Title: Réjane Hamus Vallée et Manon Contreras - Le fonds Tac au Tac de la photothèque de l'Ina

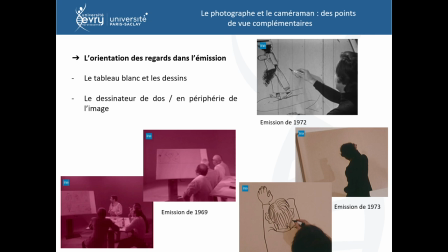Donc par conséquent, on va avoir dans le point de vue du caméraman énormément de dessinateurs qui vont être montrés de dos ou en périphérie des images, voire qui vont être absents pour favoriser ce tableau blanc.
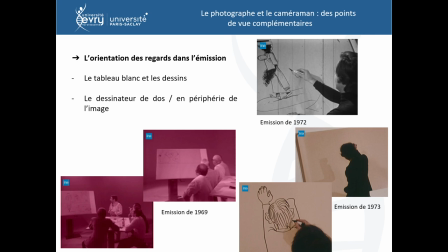Et on a essayé donc de le restituer au travers de ces trois reportages. On peut le voir notamment avec l'émission de 1969 en bas à gauche. Donc on voit très bien ces dessinateurs autour de la table qui sont tournés vers le tableau blanc, même lorsque la voix off de l'émission va les présenter un par un, leur visage ne va pas être montré. Donc ils s'effacent derrière ce tableau blanc qui est réellement central. Donc ce tableau, qu'il soit d'ailleurs blanc au début de l'émission ou achevé à la fin, va ouvrir et fermer cette émission.
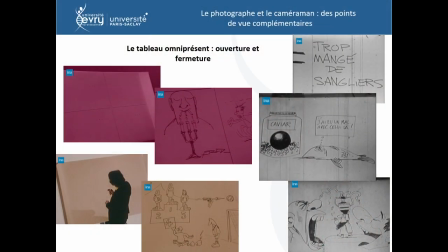Je vais revenir rapidement dessus puisqu'on a eu l'occasion de l'aborder au début de cette matinée, mais il va également venir ponctuer toutes les manches. Donc à chaque fois qu'un joueur a fini de passer, la caméra va s'attarder sur le dessin finalisé en l'absence de son producteur.
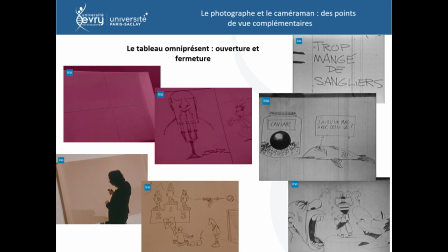Le dessin isolé et omniprésent et vient ponctuer l'histoire qui va se construire à l'écran. Donc, pour comparer ce point de vue du caméraman, on s'est questionné sur donc, l'orientation des regards, au contraire, dans le fond photographique. Et pour le coup, ce n'est pas le tableau blanc qui va orienter tous ces regards, mais plutôt la table centrale qui est au cœur de la vie de plateau.
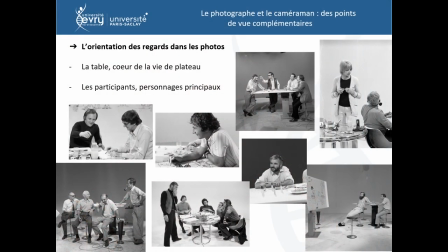Et donc, autour de cette table, c'est le collectif qui va être valorisé, puisque quand l'émission va plutôt s'attarder sur un dessinateur, le photographe va valoriser vraiment les échanges entre les dessinateurs. Et ce qui est intéressant, c'est que le photographe va souvent se positionner à l'endroit où n'est pas le caméraman et donc va prendre le contre-pied
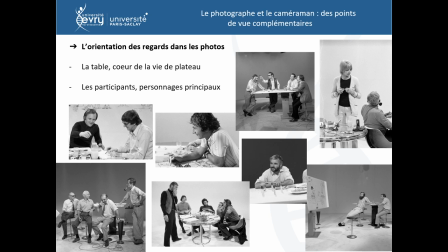de ce regard de la caméra en montrant les dessinateurs de face qui attendent pendant qu'un de leurs camarades passe au tableau. Donc on voit l'envers du décor, ce qui se cache derrière ce tableau blanc. Et donc ça va vraiment valoriser les participants à l'émission et peu finalement leur dessin.
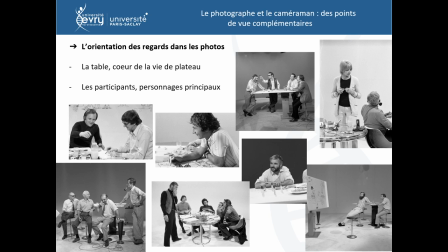Je précise quand même que le tableau blanc n'est pas totalement absent des photos, hein. Il est quand même présent, mais c'est un élément parmi d'autres et il est beaucoup moins isolé que dans l'objectif de la caméra. Donc, au début, on a voulu faire d'un côté l'émission de 1969 et d'un autre l'émission de 1972 et celle de 1973. C'est la raison pour laquelle on a deux planches de l'exposition qui sont séparées parce qu'il va y avoir quand même une évolution
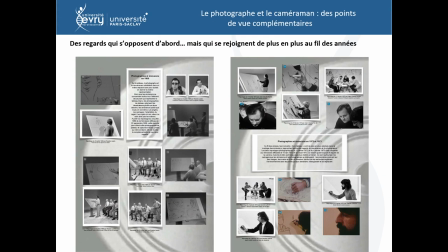dans ces regards-là. Au début, dans l'émission de 1969, le regard du caméraman et du photographe sont très différents, mais ils vont peu à peu se rapprocher, les différences vont perdurer, mais on va quand même avoir des intérêts qui se rejoignent,
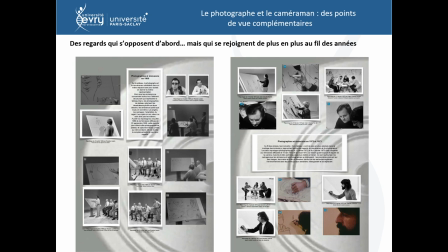avec notamment dans les émissions de 1972 et 1973, les monteurs qui vont accorder plus d'importance au moment hors tableau. On va plus voir les dessinateurs qui préparent leur brouillon dans un coin, on va plus les voir se déplacer dans l'espace et rejoindre cette table,
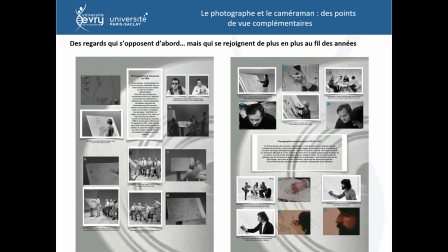et on va les voir aussi également au travers de plans visage pour valoriser leur identité. Et à contrario, le photographe, notamment dans l'émission de 1972, va prendre beaucoup de photos de dessins finis, et c'est un peu une exception dans ce fond photographique. Donc le deuxième point de comparaison, ça va être les cadrages. Donc comme ça a été évoqué un peu plus tôt ce matin,
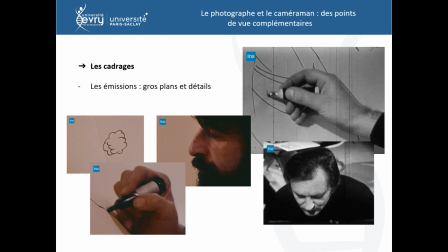le caméraman va surtout se concentrer sur des détails et il va surtout utiliser des gros plans, voire des très gros plans qui vont isoler des parties du visage des dessinateurs par exemple, qui vont isoler une main qui dessine sur le tableau ou comme ici une partie du dessin avec un petit nuage qui a l'air isolé du reste du dessin.
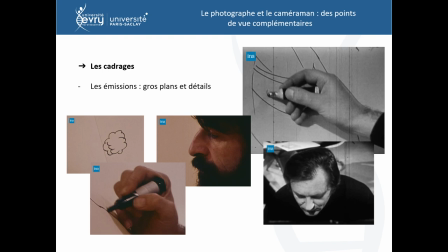Et au contraire, on va avoir moins de plans larges, moins de plans d'environnement, et on va moins voir, comme je le disais, ces dessinateurs comme collectif.